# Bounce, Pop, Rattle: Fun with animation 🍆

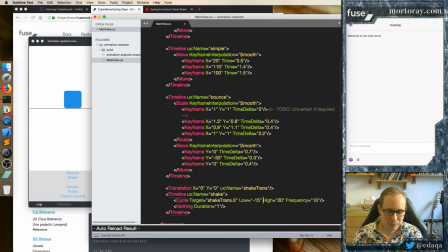[29:21]
You may want to change the distance to make it a little bit less. The exaggeration is kind of fun. But now we also have a Y. Why not shake Y as well? We're going to do Y the the same distance. But watch what happens if I leave the exact same frequency.
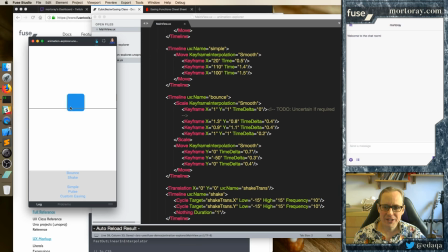[29:43]
Nothing now. That's kind of weird. It just goes diagonally because X and Y are changing at the exact same rate.
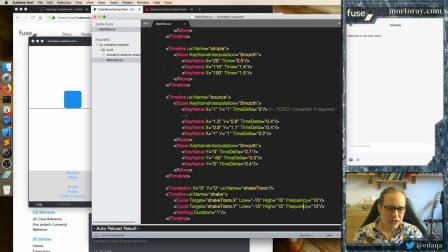[29:53]
There are two ways to fix this. You can either change the ranges but it's not going to work or we change the frequency. Now the frequencies are good and we can change to say for 7. Now this still has cycles in it so whenever I create frequencies that are not meant to line up,
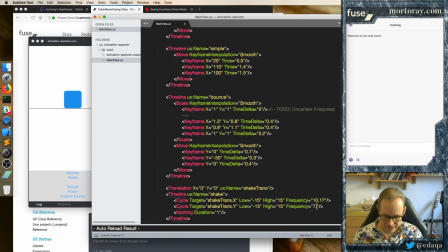[30:12]
I like giving them weird fractions and especially things that end in odd numbers or even numbers, I mean odd numbers or prime, variants of prime because the chance for this to enter a cycle is very, very low.
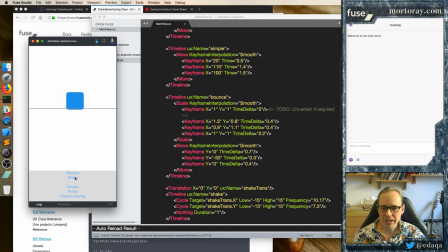[30:26]
It will take a long time and that will keep them off sync. So now when we shake it, it looks random even though it's not. This basically goes randomly okay
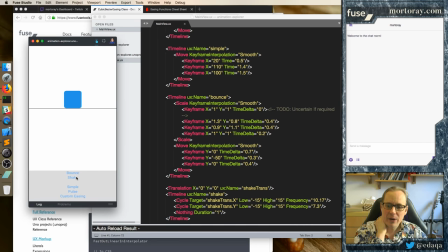[30:44]
and so that's how we shake it now we can shake it we can also bounce at the same time but you don't really see the effects so you can bounce it and shake it at the top so bounce it and shake it so these both apply at the same time now this little
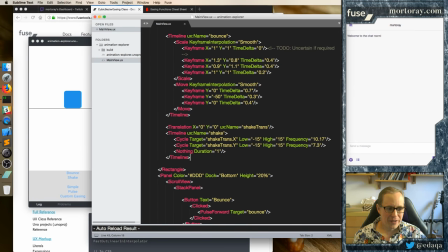[31:02]
setup here try the highlighter again let's see if this thing actually works this time? It failed on me again. Wow, I'm getting kind of annoyed at this program. It was working. They had a demo program and there's like part of the screen missing.
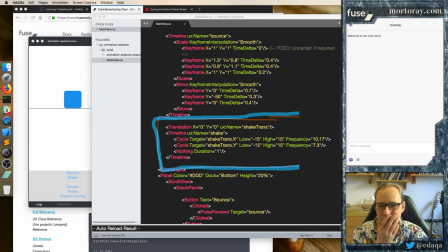[31:23]
Very, very curious. So I bought this program. I thought it was really fun. It was working great and it stopped working now. And that's unfortunate. I'm going to have to contact the author to figure out why it suddenly stopped working. Okay.
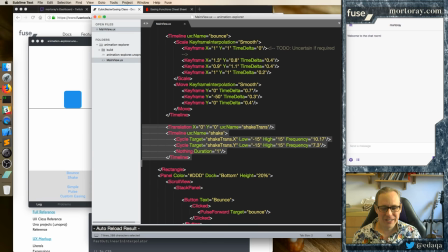[31:37]
In any case we have this and so this is how you do shake I'll highlight the traditional way you put a translation and you can use the cycle on this and it shakes it and I found the Y translation to be too much so let's reduce that a bit and we have a
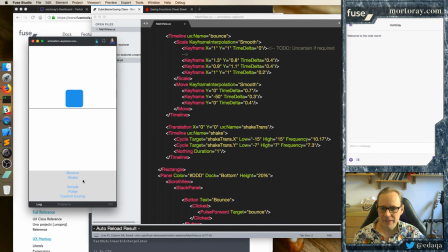[31:52]
slightly reduced shake and this looks like more of the alarm type shake where you have an object that's shaking more left and right than up and down and and you know
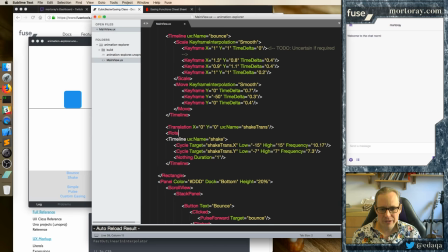[32:07]
this is fine for shaking you can actually add a rotation to this as well a very subtle rotation and we'll do it the exact same way because we want to cycle it again UX name equals shake rotate
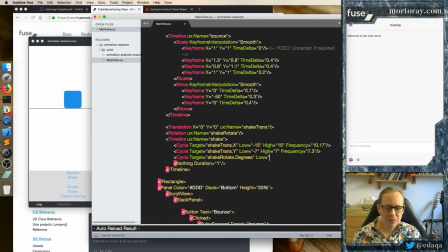[32:26]
we'll cycle the degrees and this should be very subtle and you should always start very subtle with the animations I'm probably overdoing it even just to show the effect because we have to see something but the user will appreciate that on the mobile device. It's just subtle things, just to make enough for the interface to look alive.
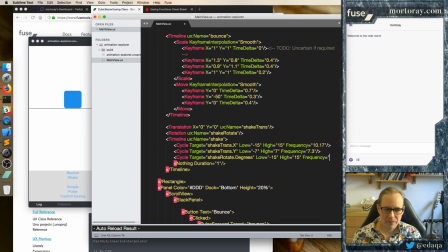And now how do we want to, yeah, I don't know. Let's just enter another some weird number so it has a cycle that is slightly off.
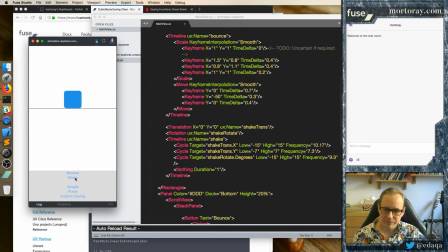[32:58]
Okay. And so now that's getting a little bit crazy.
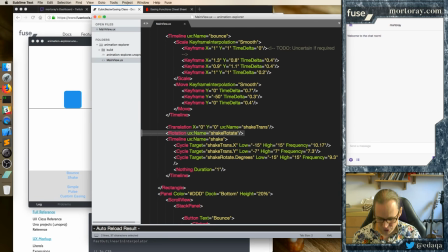[33:06]
And I'm going to put the rotation in the other order. And this is one of these weird things you have to watch. I think I have it in the wrong order.